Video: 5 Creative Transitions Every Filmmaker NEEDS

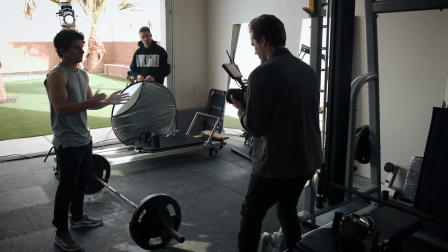(4:19)
It also took a few takes for the athlete's chalk and the chef's flour to explode big enough to sell the effect.
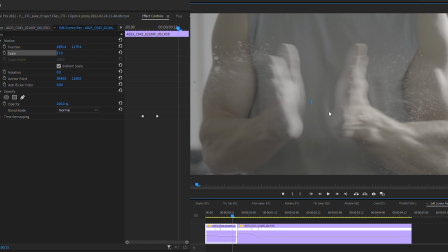(4:25)
Once I got that shot, all it was left to do in post was adjust the framing of the shot so that the athlete's hands matched up with the chef's dough, speed ramped in and out,
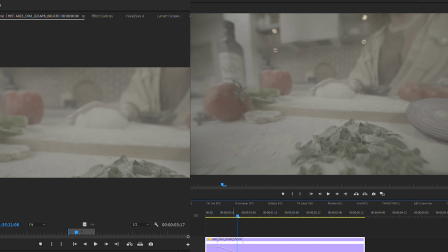(4:33)
and keyframe the transition to feel more like an explosion was going off with motion blur and camera shake.
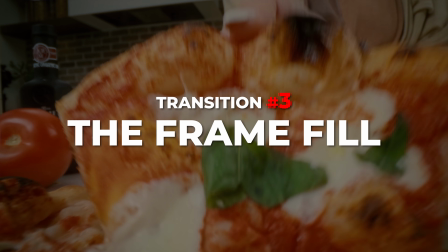(4:39)
Transition number 3 is the frame fill.
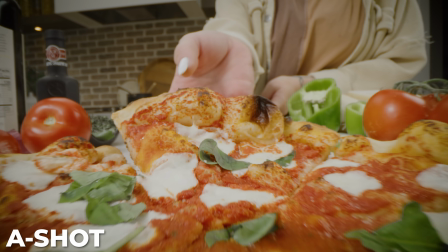(4:41)
I did this transition twice, and it's when your subject covers up the entire frame to hide the cut that's happening between your A and your B shot.
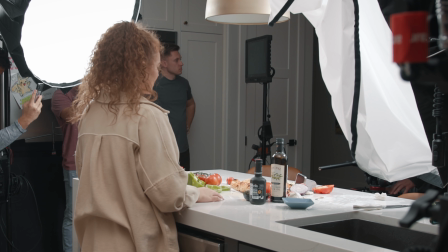(4:49)
For the transition in, I had our camera on a probe lens pushing into a pizza slice that eventually covers up the entire frame.
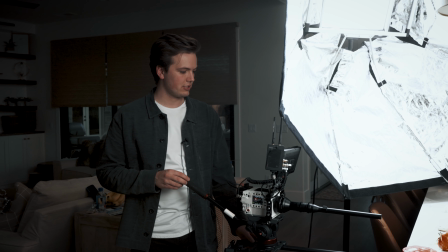(4:56) 3, 2, 1, action, enter talent, and grab the za.
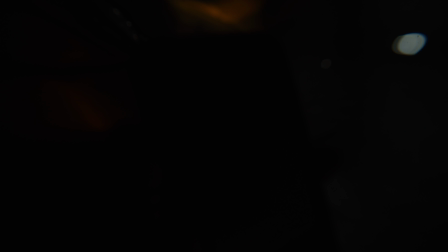(5:05)
Once the frame is engulfed by the pizza, we hard cut to the B shot where the traveler is opening up her backpack and pulling out the phone.
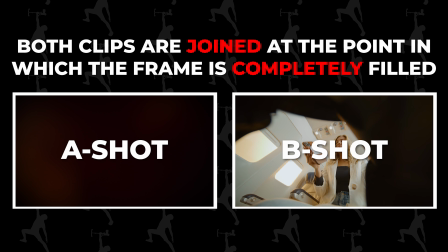(5:13)
The pizza shot ends in darkness and the backpack shot starts in darkness.
I'm trying to like hold the light, hold the phone, hold the camera, and do all this.
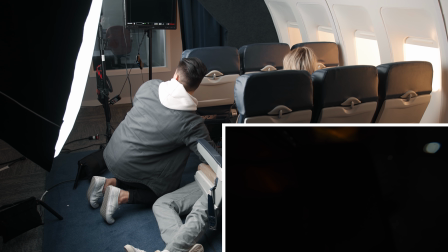(5:20) What can I do? 3, 2, 1, action. Cut.
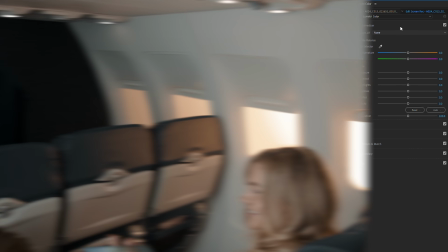(5:25) That was it.
All that's left to help sell it is coloring your shots to match, especially the blacks.
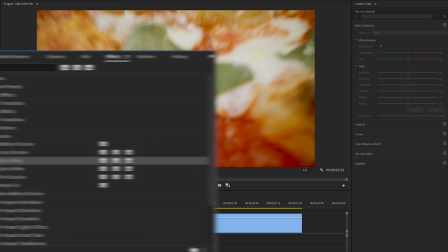(5:32)
And you can also add a quick fade to black transition in between the clips just in case there's any light spillage, which I had, so I kind of cheated, but it still worked.
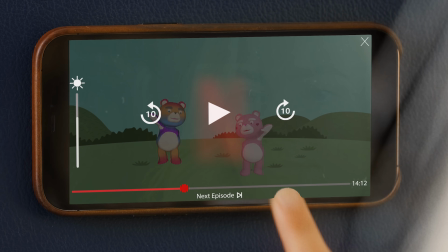(5:41)
On the second frame fill transition, it involved a green screen.
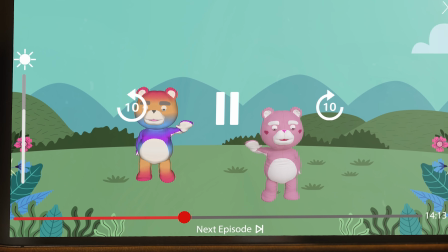(5:44)
The traveler puts their phone on the back of a seat and the camera pushes into the screen, and when the camera pulls out, we're in a different location entirely.
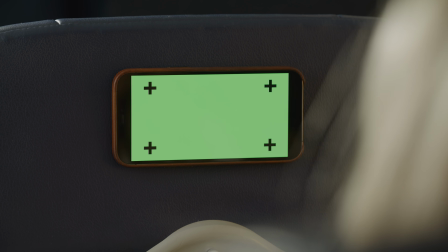(5:52)
So I frame up my shot and I did a subtle push in and relied heavily on the 8K resolution of the Red Raptor to give me a lot of room to scale in post for the exact frame I needed,
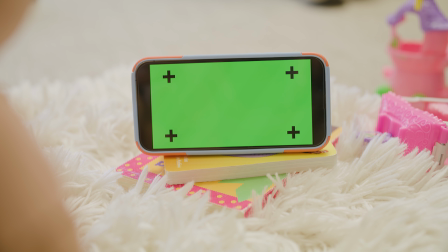(6:01)
and I did the reverse on my B shot in the child's room, pulling out from a full green screen frame to reveal that we're now in a different room.
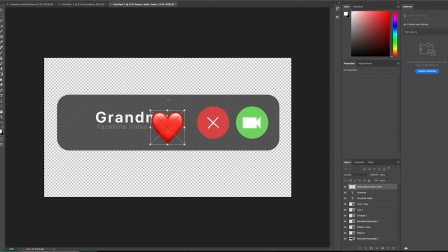(6:07)
And then all that's left is creating a composite for the green screen to help sell that the two scenes are one.
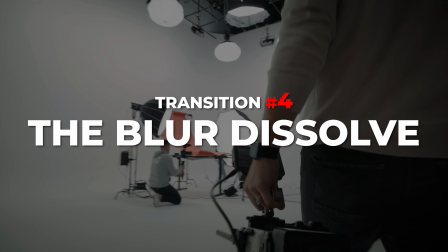(6:12)
Transition number 4 is the blur dissolve transition. I thought this shot turned out pretty cool.
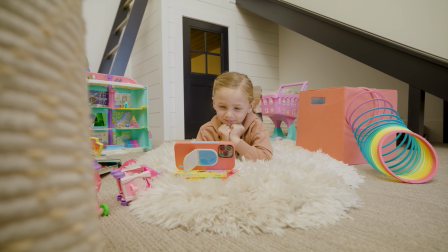(6:17)
We had our A shot of the child talking to their grandparents while the camera is panning right to left.
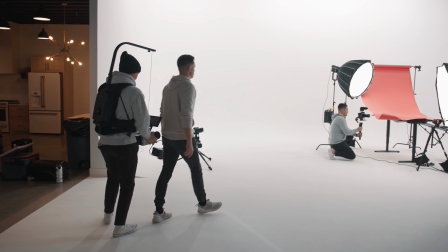(6:22)
We glide past a tan basket and that transitions to our B shot where once again we're panning our camera right to left,
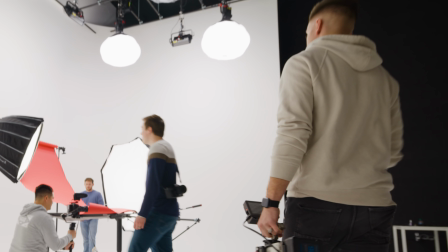(6:29)
but gliding past a tan shirt that also fills the frame like the basket.
All right, the big smiles again.
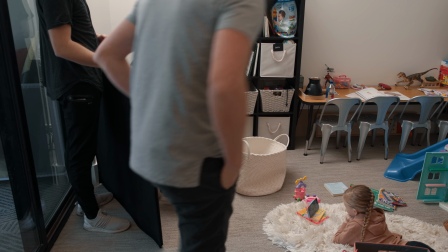(6:35) You love this show. You're having fun, Kay? You're having fun.
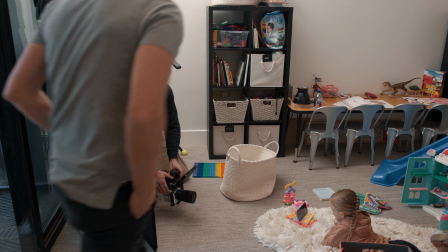(6:39) Oh no, Dad's tickling you. Okay, there we go. That's the smile. Keep that. That was good.
You could call this a frame fill transition, but the post-production was a little bit different, so I'm gonna give it its own category.
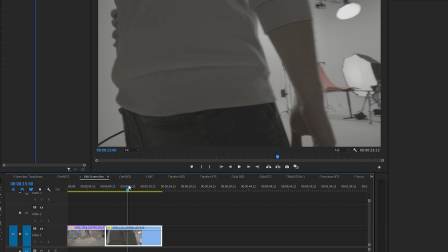(6:54)
First, I decide where my cut's going to be, which is where the clips match up the best.
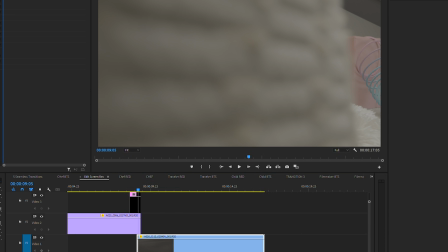(6:58)
And then I pick 10 to 15 frames of clip A, and during those 10 to 15 frames, I keyframe my Gaussian blur effect to start at 0 and grow to 100.
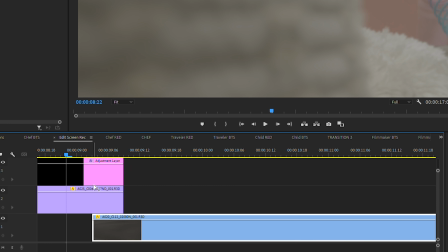(7:07)
And for the last 5 to 10 frames, I keyframe the opacity to go from 100 to 0, so the clips mesh together.
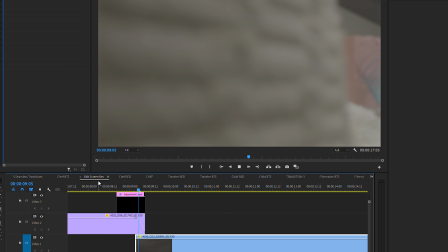(7:13)
The blur is helping the A clip mesh with the B clip, and the opacity helps the A clip disappear to reveal the B clip.
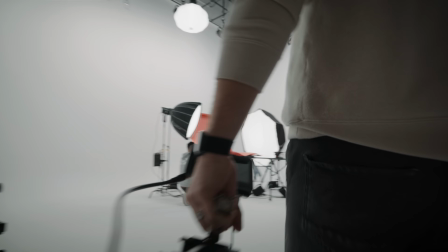(7:21)
And the result is a seamless transition from a child's playroom basket to the backside of Nate Taylor approaching his film set.
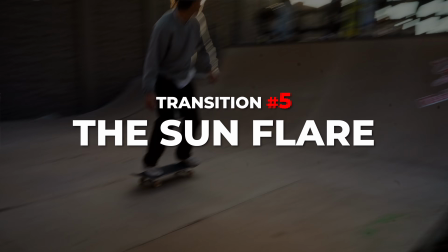(7:28)
And the final transition number 5, is the sun flare transition.
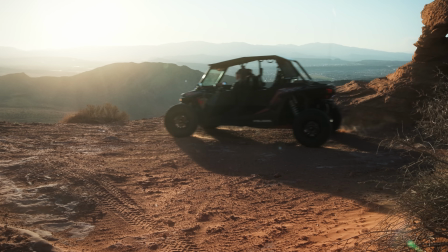(7:33)
The transition in the commercial goes from our razor riders taking the phone off the razor and lifting it into the sun.
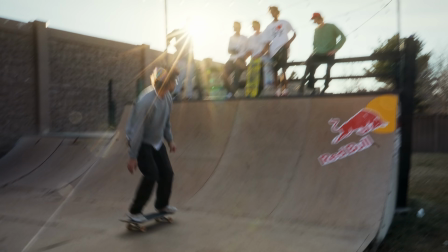(7:38)
A sun flare blinds the screen, and when it goes away, it's revealed that you are now in a different setting.
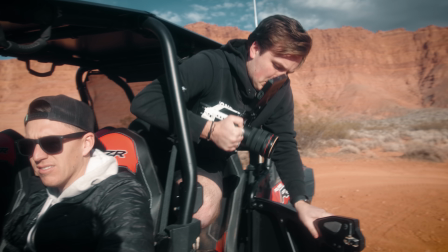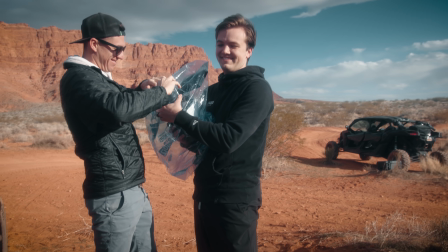(7:49) We're gonna wrap the red in saran wrap so that it doesn't get dirty and dusty. We want no sand getting in here, so we're gonna use a rubber band.
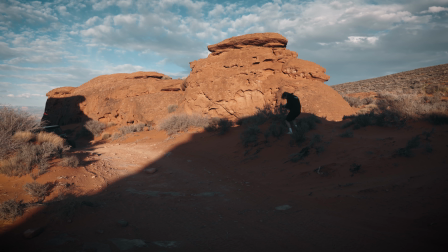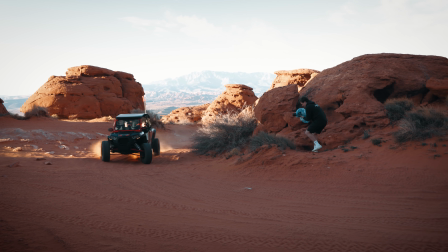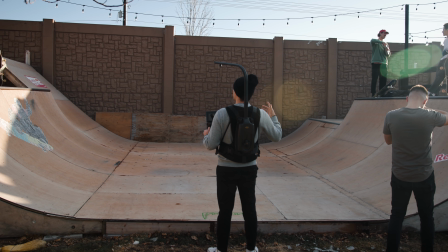(8:08) Shoot! I was in the shot! When I yell action, we'll just have one person, maybe 2 people actually, just one from each side, come down the half pipe.
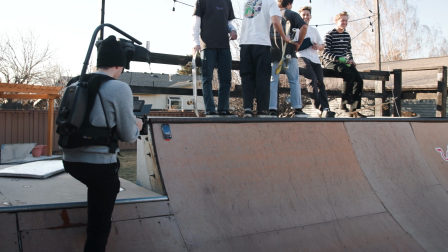(8:19) Sick. Yeah, try it. Oh.